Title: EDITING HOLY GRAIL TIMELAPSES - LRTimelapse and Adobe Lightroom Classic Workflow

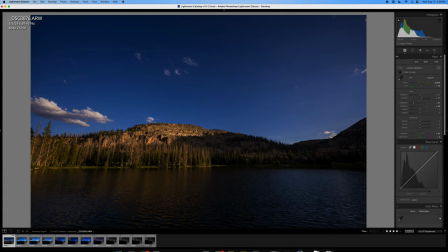496s
It can only be so jaw-dropping, you know? So you take that first photo.
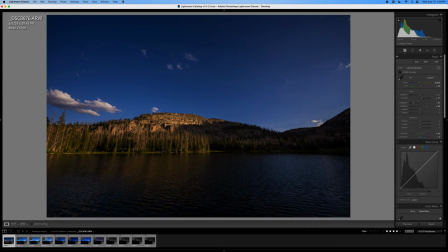500s
I'm going to, just looking at these next photos, I think the next four all look pretty similar. So I clicked on the first one and then shift click on the fourth one. So they're all selected.
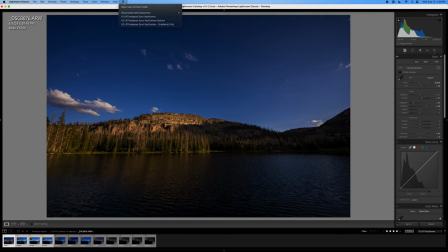514s
And this little script icon up here in the top, if you click on that and you click LR timelapse sync keyframes,
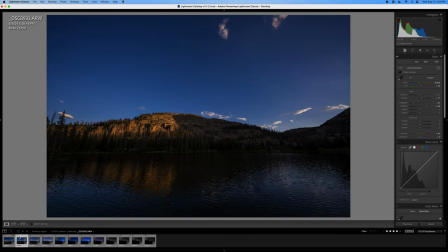522s
it's gonna copy those over. And now you look, that edit looks pretty good.
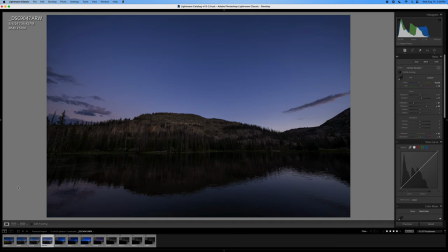528s
This one looks pretty good. That one looks pretty good. Time saved, we're done. Four out of my 12. I'm a third of the way through my editing process already. It's crazy.
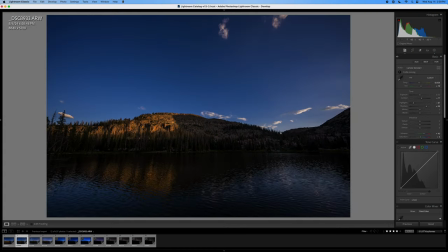537s
I'm gonna go back and make some slight changes on these just to show the progression of sunlight. So like this end of the day, I'm gonna warm it up a little bit more. Moving through, we can continue to warm it up. So let's see, I just made a slight warmth adjustment to that. Let's sync it again so that they all warm up a little.
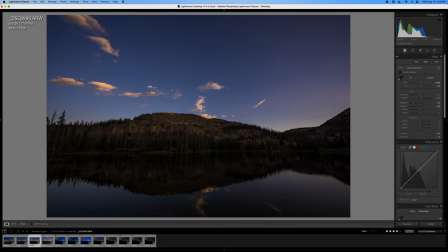556s
Oh yeah, that's starting to look really nice. I think that looks pretty good right there.
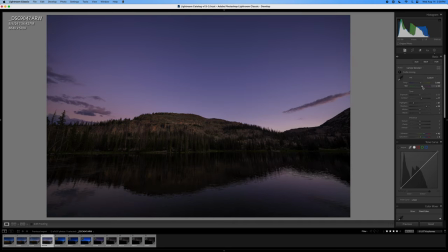561s
And then on this one, I want it to be like really like that. I love that late in the evening, like immediately post sunset when you get that kind of alpenglow color. So I'm gonna make that really purple. These next two are full on blue hour. So I'm gonna have to undo that a little bit. This is gonna seem a little bit crazy going from that blue hour to this blue hour. But that's what LR timelapse is for. This lighting is going to change It's gonna seem dramatic for us from one keyframe to the other, but LR Timelapse's job is to gradually adjust and compensate across the spectrum. So there is one adjustment. I think that actually looks pretty nice.
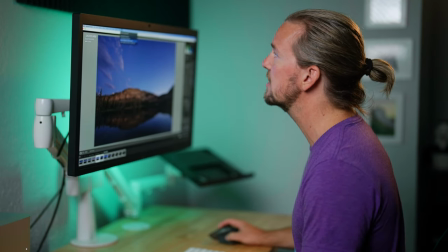603s
So I'm gonna just continue doing that. I'm just gonna sync and walk my way across.
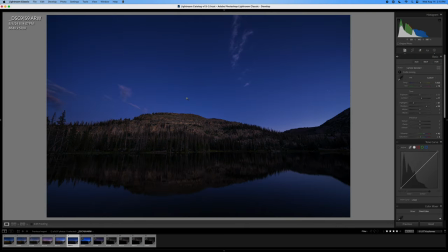609s
Look at that. Halfway through, starting to get some stars showing. This looks good. It doesn't look too blue.
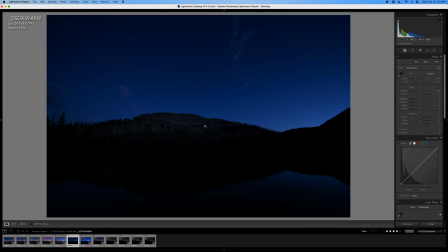614s
So just really quick, when I hit reset, see it's a little underexposed and a little bit too blue.
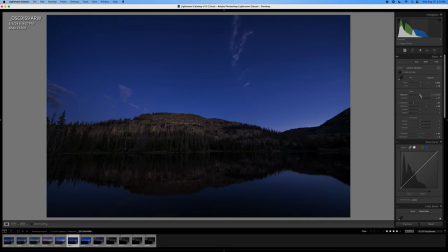619s
So that's one of the things we're trying to compensate for, but I think with my edit, this looks pretty nice. Oh yeah, okay. So then continue to sync the keyframes.
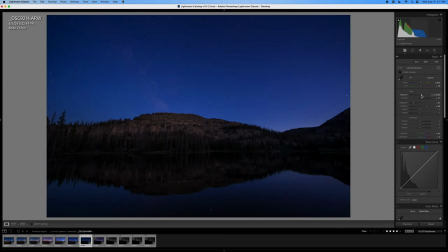634s
So this one looks too dark. It looks underexposed. So I'm just gonna try and get it exposed to where I want it. All right, starting to look pretty good, y'all. Oh yeah, really blue on the default white balance there, but that's what I was talking about.
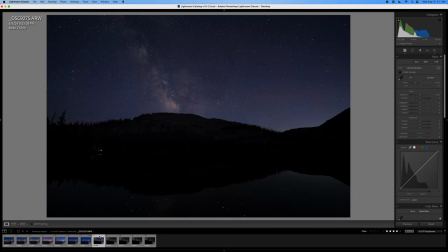654s
This is still blue hour, this is not night, so it's unsurprising. The raw edit on the next one you can see is out of blue hour. It's starting to actually be full on nighttime.
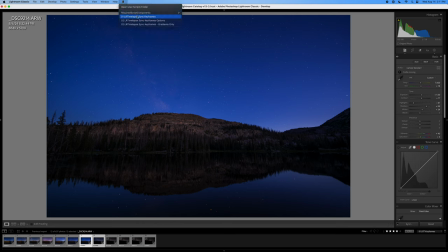664s
So let's sync that keyframe, and I have a feeling it's gonna look really warm now, because this blue hour, we warmed it up by about 2000 degrees Kelvin, and about 15 on the magenta green slider there,
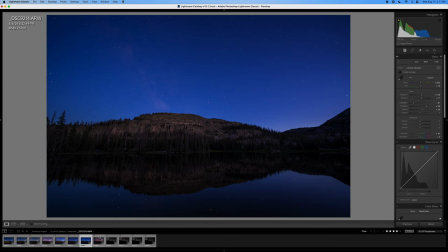678s
on the tint slider. So this next one that's out of blue hour is gonna look way overcompensated, and that's fine. What we're gonna do is just basically uncompensate. We're gonna slide the tint back towards zero.
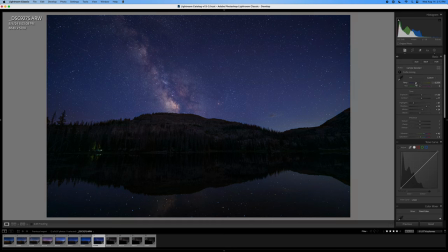692s
I'm gonna put the temperature back a little bit bluer, and now we're starting to be into what I'd call full astro edits, and so I'm going to give it a little contrast. This foreground is starting to look a little bit darker, but I like that.
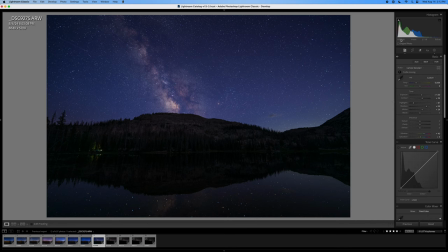709s
You can see this is a 15 second exposure in ISO 2500, so it's almost full blown night at this point. Now, one of the things that's kind of fun in LR Timelapse is that you can walk a radial filter across the sky.
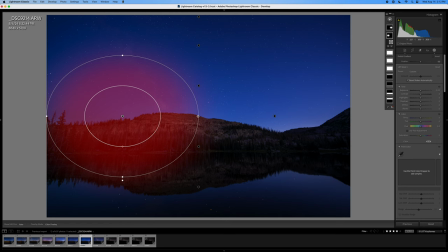726s
So we're gonna do that just for the purposes of me demonstrating it. So I'm gonna put this radial filter on the core of the Milky Way. And I'm gonna do it the frame before the Milky Way is really visible, so it doesn't like blink into existence. It just sort of slowly transitions.
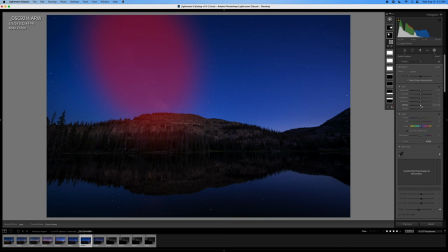745s
I'm gonna give it just like the tiniest little adjustment, because I don't want it to start making changes to my scene before there's actually anything to change. So it's just there, it exists. From here on out, you have to use the sync keyframes for all of your changes.
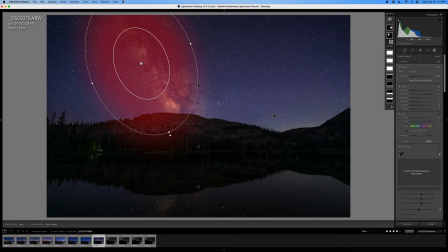768s
Okay, so for this one, I'm gonna go back in to that gradient. So you can see it's off now because the Milky Way is moving across the frame. So I'm gonna reposition it appropriately. And now I'm gonna give it some changes.
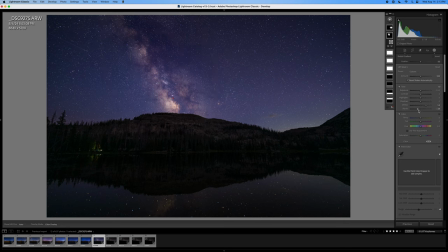782s
So I'm gonna make the whites up and the blacks down, give that some real punch. I'm gonna give it a little clarity. Do I wanna do dehaze? No, that's too much.
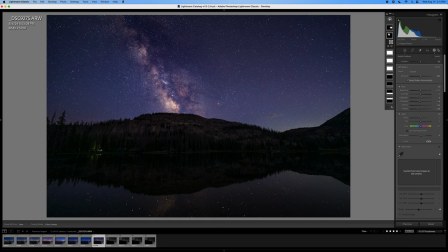I think that still looks a little too purple. Okay, perfect. So that looks pretty good. Don't worry about making this perfect right now. You can go back and make some adjustments. I'm going to copy that to the next frame.
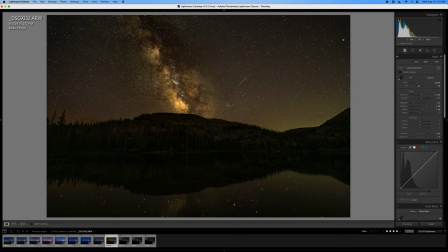818s
And now we're in full on astro settings. So wow, that is outrageous. But if I compensate it to about where I like the Milky Way to look, I think that looks pretty nice. So we're gonna darken that up a tad.
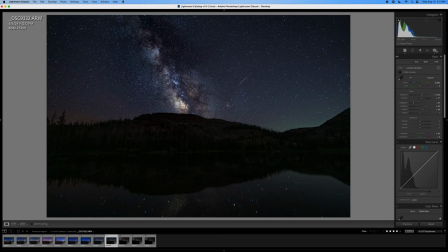Don't forget to move the radial gradient across, or the radial filter across.
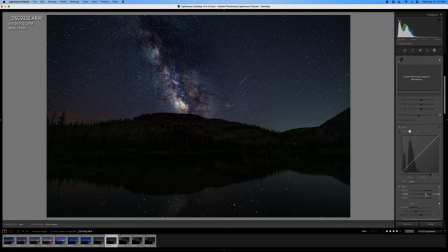849s
I'm going to make it even punchier. And there's a little bit of noise down here, so I'm actually gonna add a bit of luminance. We're gonna denoise this whole thing later, but there you go.
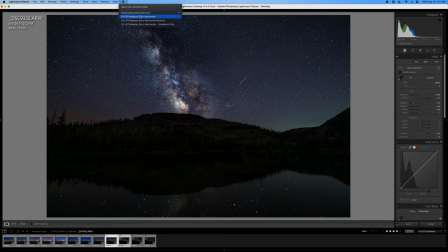864s
Okay, and then now all of these exposures are basically the same, so I'm gonna just sync keyframes to the end.
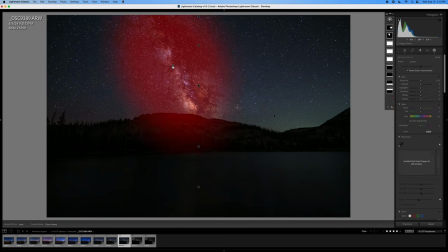870s
I'm gonna go one at a time so that I can move that radial gradient as the Milky Way moves. And you can even rotate it a little bit, because the Milky Way doesn't just move left to right, it actually kind of does like a windshield wiper motion.
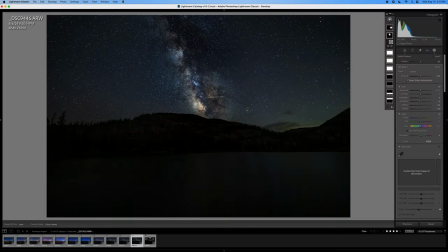886s
So you can even rotate it as it goes across. There's the clouds moving in. That was the end of my shoot.
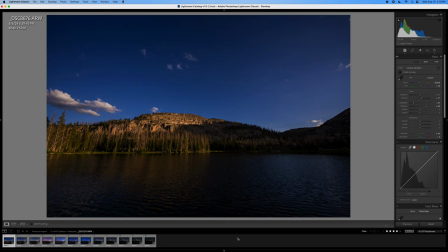903s
Okay, and we are done. So from there, you can kind of watch these back through one at a time just to see.
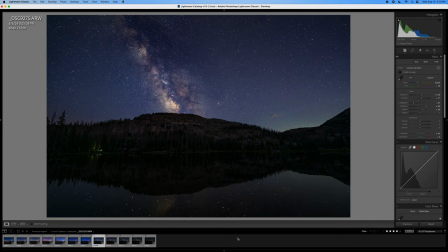912s
Make sure none of them look weird, none of them stand out to you in like an alarming way. So if you watched part one, you'll remember that when I was in the field, I mentioned that we actually do want it to get darker to show that this is nighttime.
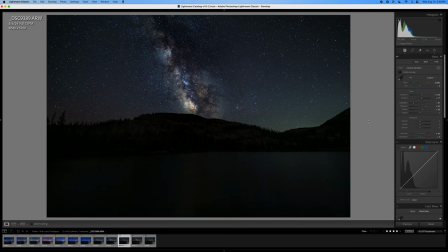925s
Now that we're editing, that's still super important. You can see that this foreground is dark. The trees and the rocks and the lake do look underexposed, but I think that's appropriate because this is nighttime.
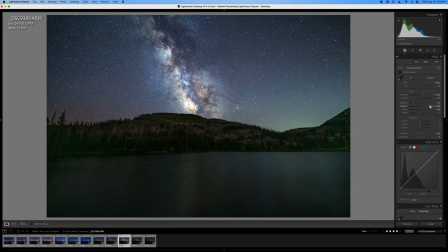937s
We could brighten this all the way up to where everything looks super balanced like a daytime shot, but first of all, you end up with a lot of introduced noise into the shadows, and it also just doesn't look that realistic,
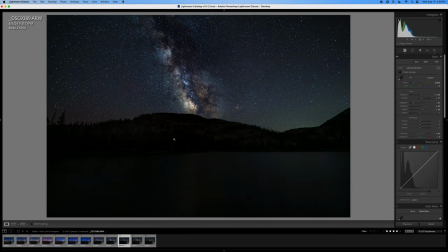949s
right? So if we reset this to look more like an actual nighttime, and we can brighten this up a little bit, right?
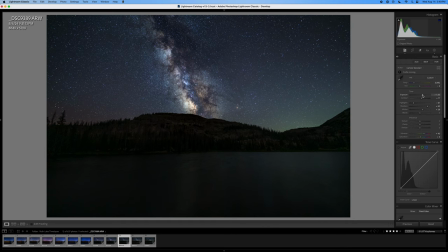957s
Like we can lift the shadows a tad, we can lift the exposure a little bit here, but I want to keep it looking real. I want this to look like we are in a nighttime scenario, because we are. The stars are bright, but the foreground is dark. Even in the naked eye, you're never going to see everything. So if you fully flatten this exposure out, it's just going to look a little bit unrealistic. I want it to get darker as it turns into nighttime, and I want that Milky Way coming out to stun. And if your foreground is honestly overexposed, then it's going to look a little bit silly.